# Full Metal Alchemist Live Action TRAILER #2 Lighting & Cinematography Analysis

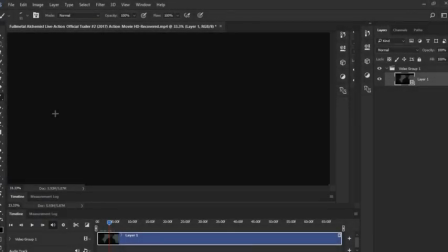I recently found out that Adobe Photoshop CC 2017 actually has a video feature. So when you load up like an MP4 onto Photoshop, it gives you this sort of Premiere Pro-esque timeline and lets you apparently view video.
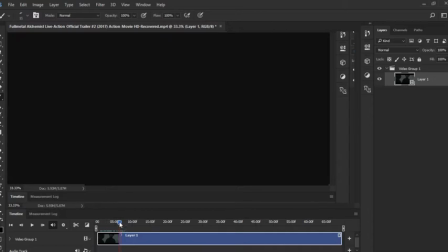I assume it's for creating graphics or it's not for video editing clearly, or you can actually make cuts if you want to, but I don't see who would be video editing in Photoshop, so I decided I would actually load up the latest trailer for the live adaptation of Full Metal Alchemist.
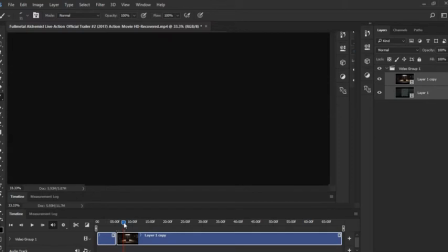A very fantastically told story. I love the animation, I love the story, I love the characters, especially and primarily in Brotherhood for sure. So if you have not seen it, I do recommend you watch Full Metal Alchemist Brotherhood. The English dub is fantastic, but you can watch in the sub.
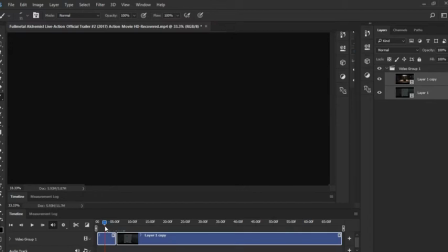That is an option as well. So I thought I would actually analyze some of the cinematography and lighting and stuff. Clearly not the editing because it's a trailer, so I thought I would just mainly analyze the lighting and just give you my live thoughts as I scrub through the trailer. So let's get the brush tool. Let me actually delete this.
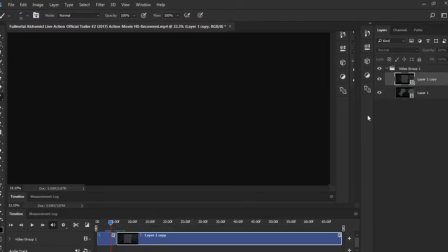No, apparently I made a cut and I can't seem to undo it for some reason. So I'm not gonna worry about that. So let's go through the first frame. The first frame is obviously of the funeral of Trisha Elric.
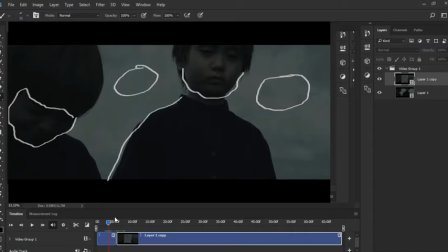So let's get the brush tool right here. And as you can see, it's a very cloudy day, so it's very, underexposed, very contrasty, and it gets this very depressing vibe since cloudy days are very depressing. A lot of UK people will clearly tell me it's very depressing over there.
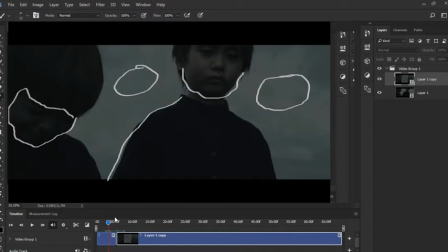Even you can even see the fact that they're wearing like black and it's very underexposed, and their faces you can clearly tell that's very underexposed, very, darkened.
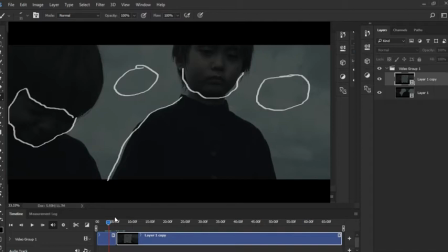You can even see Alphonse's face as he's very sad. It gives you this very moody feeling. It's very soft since the clouds are there. It's diffusing whatever light is coming there.
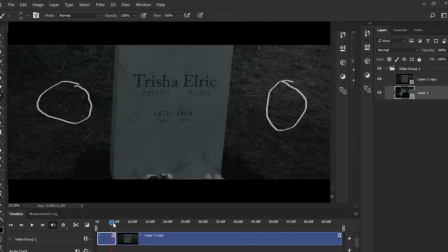You can even see, the fact that there is no grass at all. The grass is not even green. You can see it's very diluted, very muted colors are used for the first two scenes.
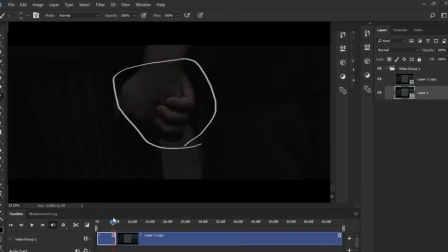So let's go and skip a little bit, and you can see their hands are clearly lit a bit better than before. If I can even draw, can I draw? There you go. You can see that their hands are very soft, very childlike.
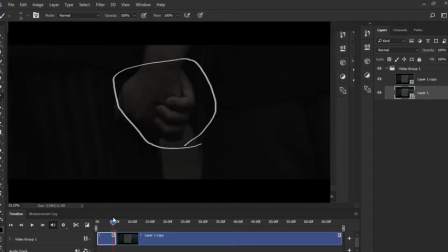Children are very soft and happy. So I guess it's a nice semblance, a bit of light, a bit of, more saturation there, resembling hope.
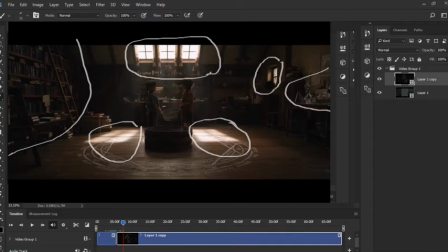And we can clearly see the bookshelves and how nice and saturated and how film-like it clearly shows a lot of personality. The whole, resurrection ring or alchemy ring. I'm not really sure what it's called. I haven't seen Brotherhood in a long time.
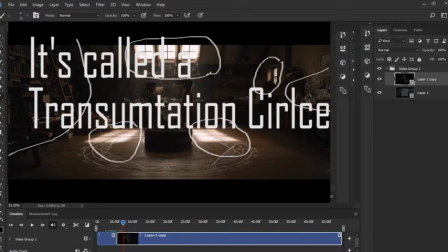But this is the actual, alchemy circle they use to actually go into, I assume, a type of resurrection phase or something.
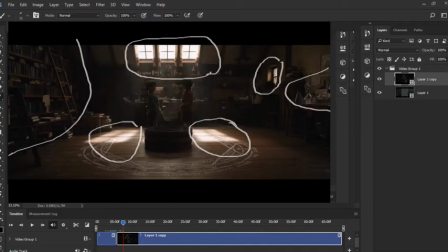Please let me know what the circle is for. It's been a long time. The window is the main source of light. You can see that it's obviously through this window. It's very sunny outside, which again could resemble hope, a new day, a mission to obviously revive them.
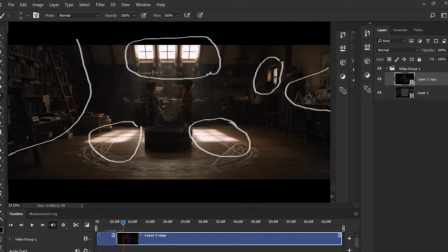Whether the boys are filled with hope, the little light reflecting through the window, very soft light. The harsh sunlight is going through the window, creating this nice, warm, and diffused feeling. The bookshelves and everything are just showcasing their personality and their interest in science and reading and alchemy,
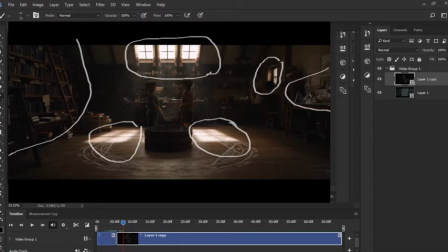and also their father's books, probably, and their mother's books, and all of their books too, since they're very intelligent kids. Another source of light right back there, adding a bit of, giving the shot more depth.
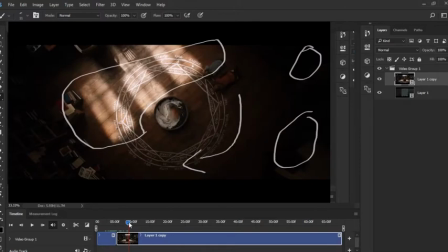Let's go to the next shot. We're getting a bird's eye view as it's going to the right side, as it's going clockwise. Again, we can definitely see start to form more the alchemy circle. And we can see more of the scene, definitely with the lights right over there.
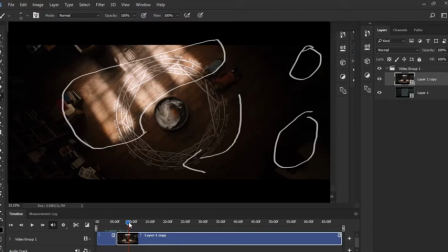And we can see definitely it's more darker in the back, so it's emphasizing our focus around here.
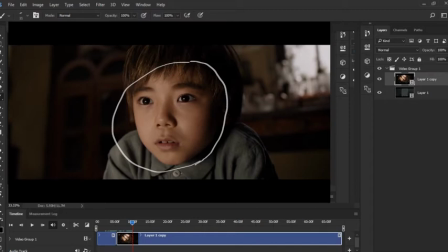And what I really like about this is the fact that it's starting to glow even more as they get more and more hopeful of it.